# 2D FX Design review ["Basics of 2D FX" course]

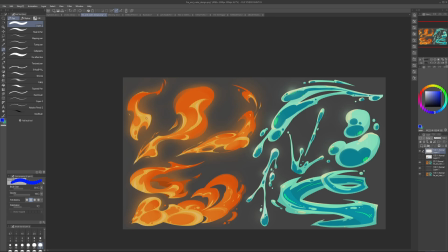Here, it's mostly pushing the differences between these two and like the space here, so that are a bit similar.
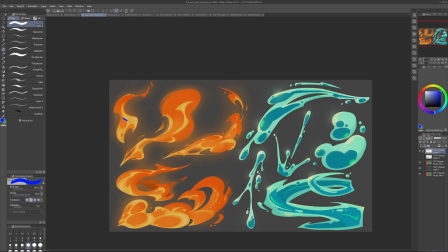So we can push these ratios and they're in the same spot, around the same size,
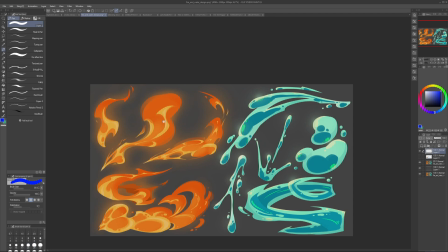and the amount of fire and light is a bit similar, although the light is more dominant.
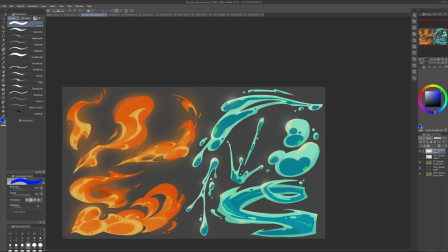Here, it's maybe pushing more light here, so it's more
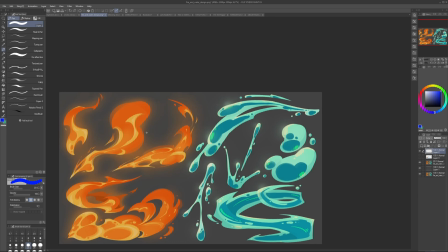contrasting light here and more red here, and then following the surface more. So right now it's kind of treating it like a flat object and running across the middle part of it. So we can transition from side to side perhaps to show the variety.
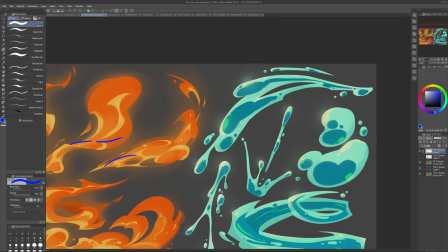Here again, it's maybe simplifying into bigger light areas at some parts and pushing the placement and position,
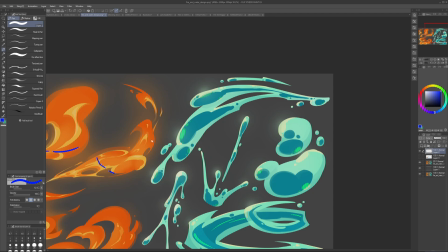the differences in between these shapes, like these shapes. For the water, I think it works pretty well.
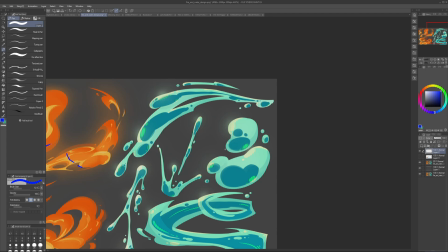I like these shapes. In general, I think the design works pretty well.
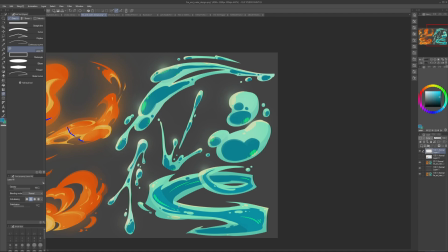Here, I would just vary the thickness of the outline maybe a bit and add an indication of this going kind of like in front of the other volume.
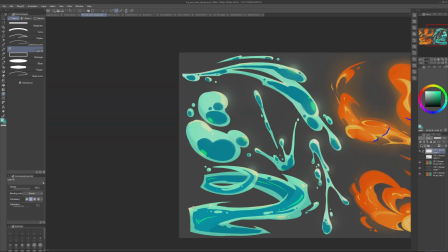Like just a thing like that can imply a lot of like cool transitions.
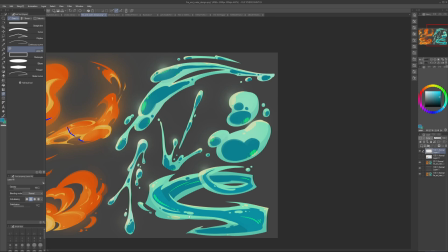And then making sure that the colors aren't too equal. That here I can also kind of imply what's in front, what's in the back a bit maybe.
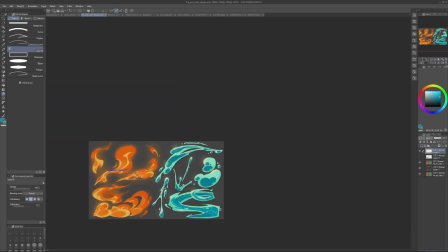Doesn't have to be a lot, but I think it's a really cool effect.
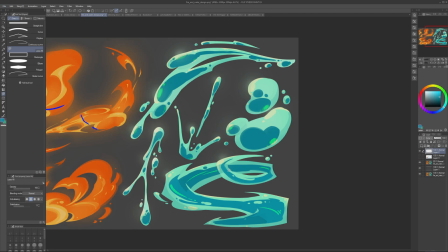Here, maybe there is more, so I would choose, is there more foam or more water? Because right now the amount of foam and the amount of water is fairly similar.
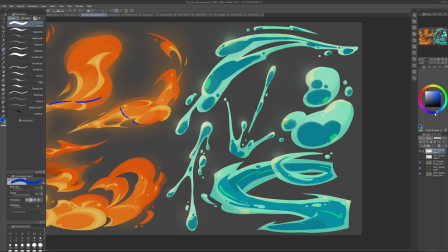Here, I think it works quite well. I would also push the distances. So 1, 2, 3, a bit similar. They have a bit similar lengths, each of these droplets. And we can unify them closer maybe at some point.
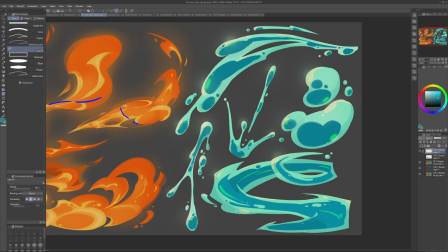So maybe there is an area where it's more blue, then there are areas where it's more foam.
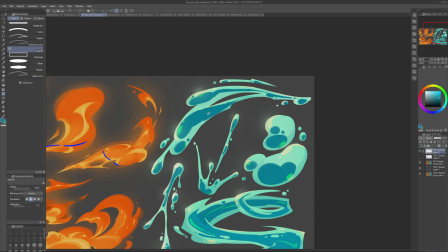Same thing here. Maybe there are bigger closed areas at some point.
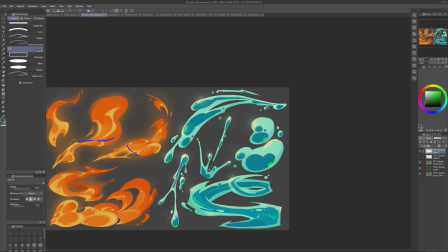And we might want to support these arcs. Water loves clear, smooth transitions. So maybe pushing it a bit and creating this big, long, interesting arcs, as well as pushing, like, I'm basically reducing the number of
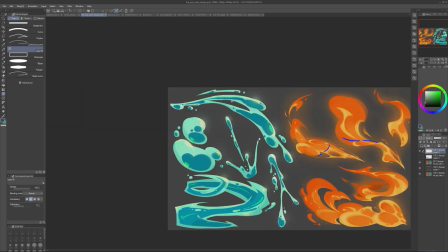foam particles and the amount of foam so that the water stands out more.
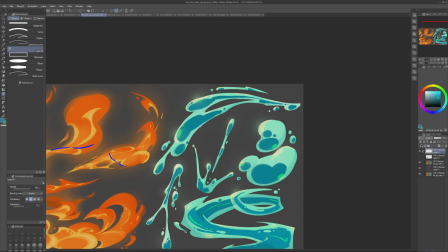So I can do this stuff. And again, we can overlap stuff because right now it's kind of like a perfect ellipse.
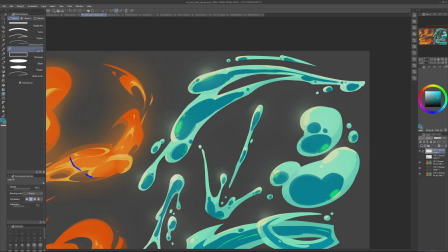And it's entirely separate from the other thing, which can be a style. But if we want to create volume, we at least need to overlap them so they're not entirely separate things.
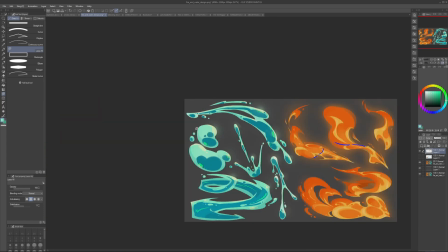Kind of one is more in front, one is more in the back,
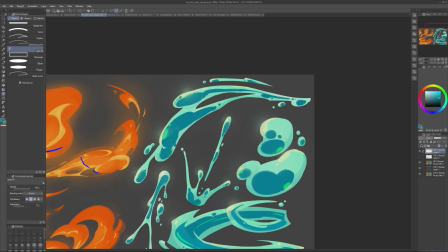or maybe they interact with each other and then their shapes kind of change from perfect circles to like
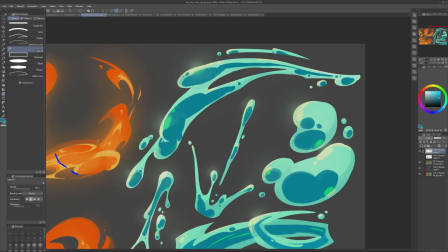interacting circles where they're a bit more cut into each other or stretched into each other a bit more.
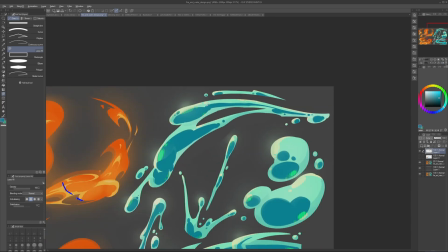And the same thing here. Love smooth transitions and some areas where it's clearly more water, whereas others it's clearly more foam.
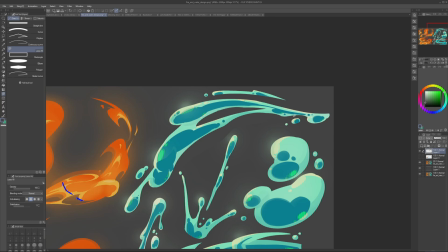So I think this stuff could be cool. And on the other hand, your ideas are also a cool style.